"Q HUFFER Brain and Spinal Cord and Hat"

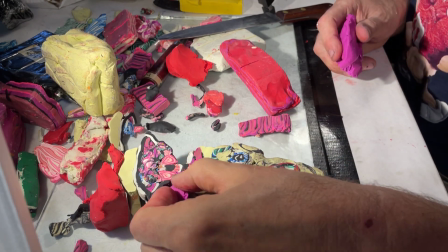[33:16]
If that were enough to just say, hey, I'm filling in, nothing to see here, folks.
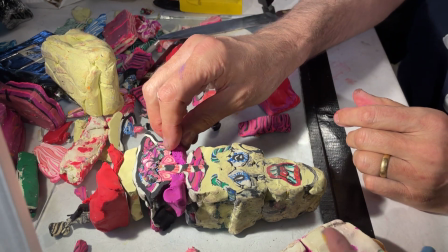[33:22]
Or is that too... Would you not do it around the whole? Yeah, you could.
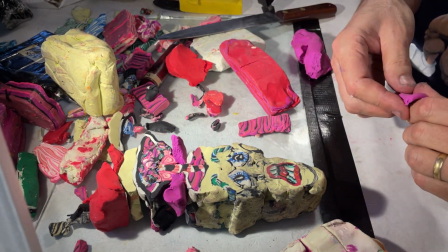[33:27]
I would never like to do the whole thing. If anything, if I did this, my plan would be is I would just do little highlight things.
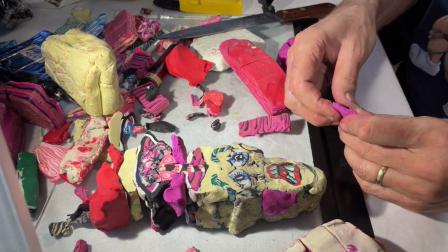[33:34]
Like I would do it like that. So it's pulling the color down, but it isn't suffocating it completely.
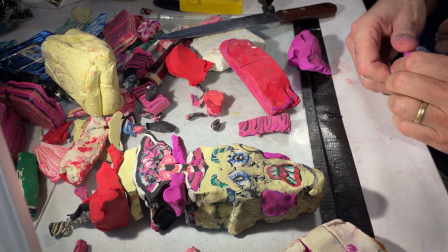[33:41]
And you might put a little at the ears.
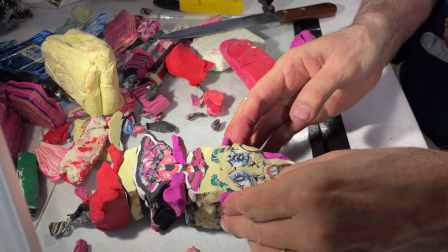[33:43]
And it's just a way of integrating whatever you think the background is.
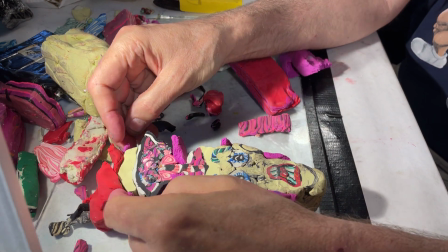[33:50]
And maybe, you know, here too. This would pull it through, so you knew, okay, that's the outside of his.
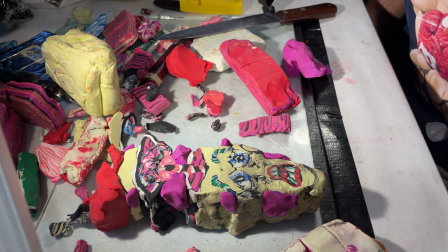[34:02]
Of course, black is simpler, and everybody knows, okay, there's nothing there, I guess.
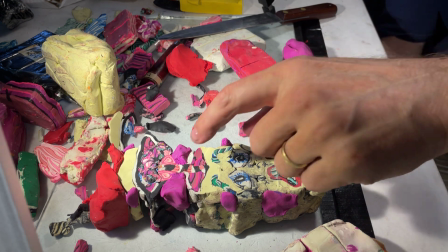[34:09]
Yeah, I don't know. I'd have to work. I don't think that that's clear enough, and I don't think the brain is clear enough,
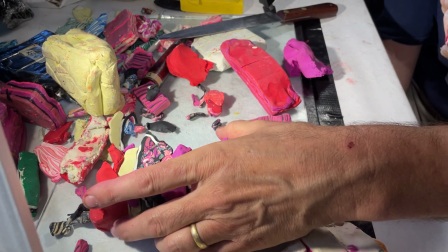[34:14]
but hopefully the quick fast and dirty throw together makes some sense as to where all that's going.
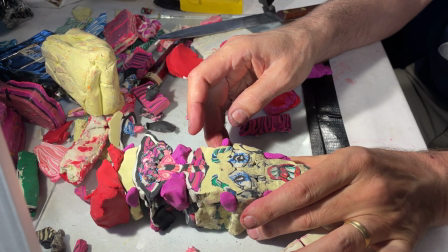[34:21]
And now, when you cut this up, you'll see the three emotions,
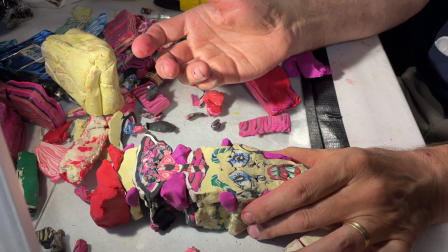[34:27]
and sadness, happiness, and anger.
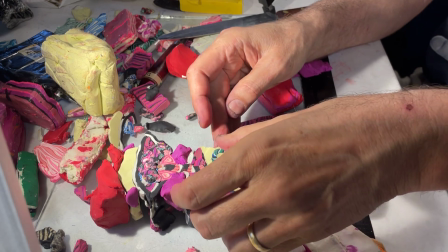[34:32]
Classic human transitions.
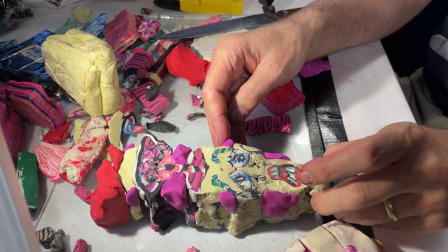[34:38]
Still has a neck.
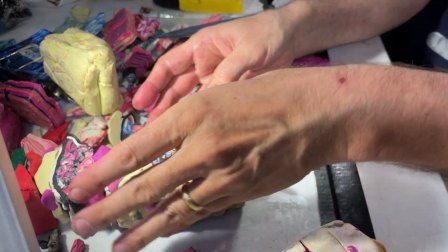[34:39]
You could do a lot of other things down here, and I'm just thinking of building a totem pole of surrealism at some point on this guy,
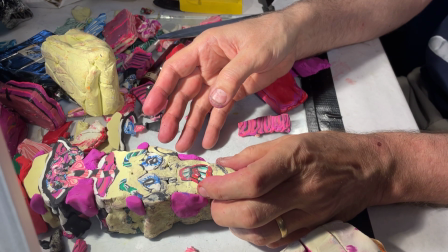[34:48]
just to keep the possibilities. So, any questions from that?
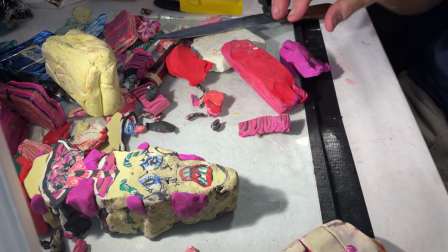[34:52]
No, I don't think so.
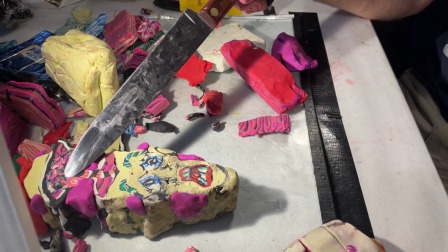[34:59]
Again, probably works up until that point. Total mess.
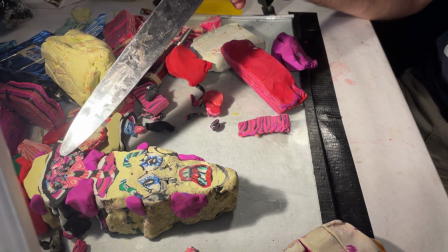[35:05]
But this is up here is a mirror image of what this is trying to do.
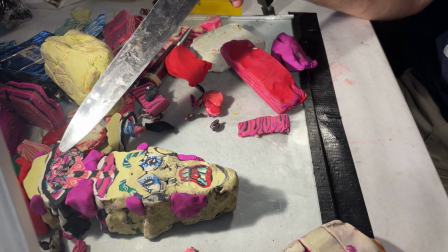[35:10]
Maybe it just needs to be darker. That's the problem. It probably just needs to be stupid black.
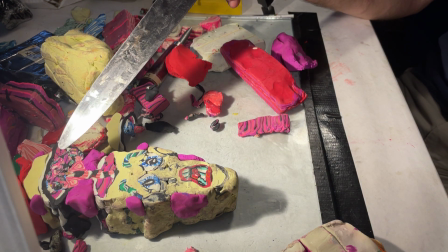[35:15]
That's it. Because the light isn't entering it. It's entering this, so this is stupid to be self-lit.
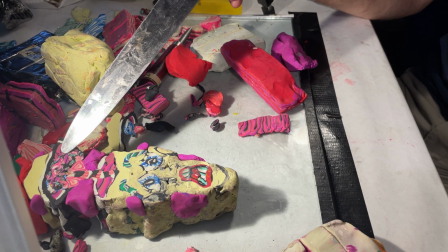[35:22]
So I'm going to make that just... That'll make the brain itself much clearer, and this extra little inside the head,
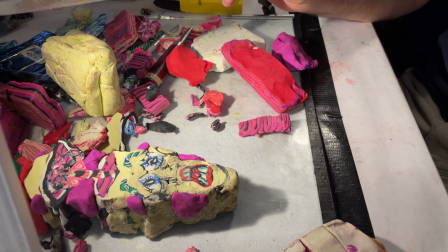[35:30]
I can make it smaller, and it'll work better, more graphic.
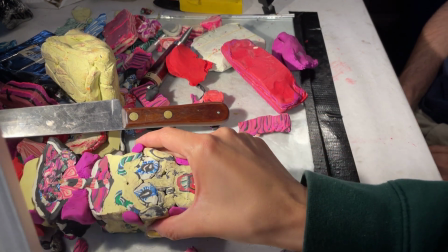[35:37]
That's awesome. It makes sense. Oh, good. If it's making sense, that's all I ask.
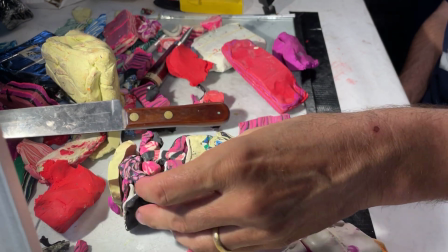[35:42]
Yeah. You know, it's a tough... I want to try it now. Okay. You know, this almost is clearer, kind of where it's headed, even though it's all messed up.
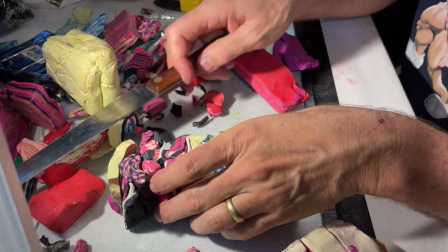[35:50]
But yeah, you want to try it? Excellent.
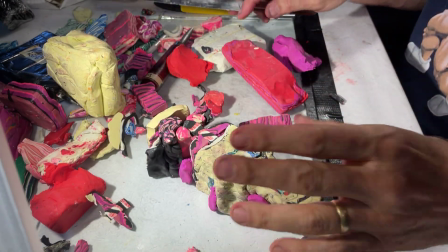[35:58]
You know, if you want, you can work with any of this, although I will continue tomorrow if you want to finish,
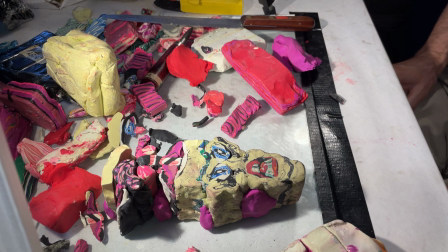[36:08]
you know, how to make the cap, or how to put a letter. You know, I put a letter on the cap, stuff like that.
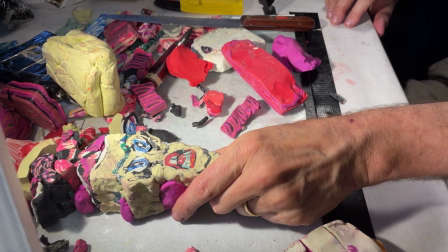[36:15]
And then below him, you know, I would love to do like intestines,
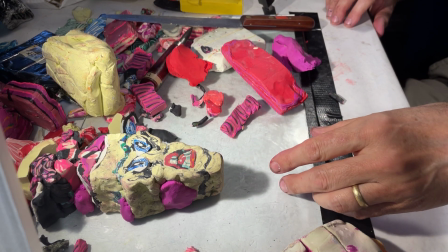[36:21]
like he has a beating heart and some intestines, and then, you know, I don't know.
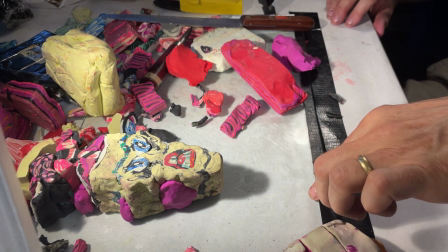[36:28]
Maybe the spine continues down here, and some pieces of it are hanging out.
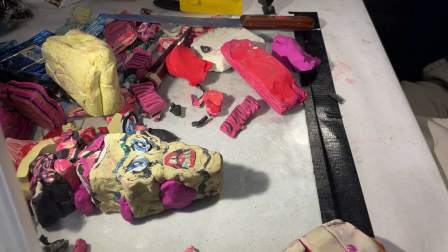[36:37]
It would be good to animate it, because it's very hard to understand what we've talked about unless you see it ripping through.
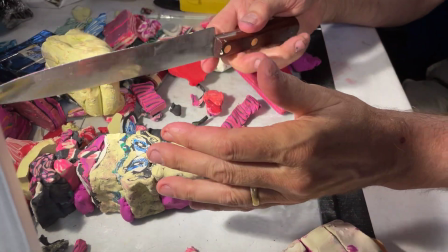[36:46]
And a note on a note on animation is part of why it's skinny is it's going to be much easier to actually control the knife going all the way through.
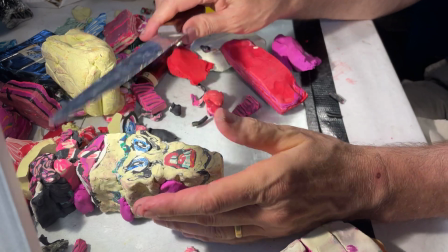[36:54]
But the thicker this gets this way, the more it becomes a burden. What was that?
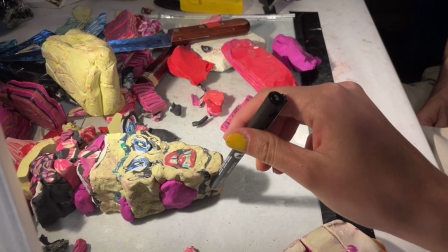[36:59]
And you don't want it to have background clay. I could do background clay.
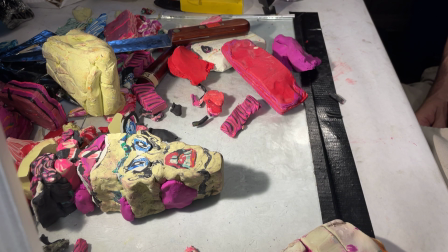[37:04]
I just haven't. Often I add that because it solidifies everything.
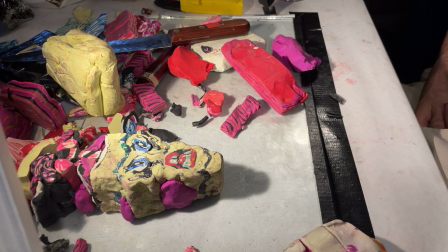[37:11]
It makes it much more of a slice that doesn't fall apart. Mm. This one's gonna be horrible right there, right?
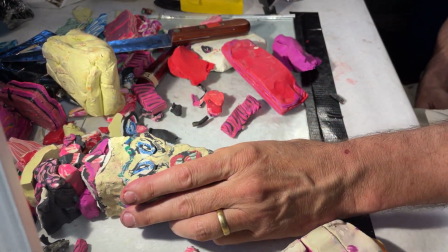[37:17]
There's no support. Whereas this is very solid.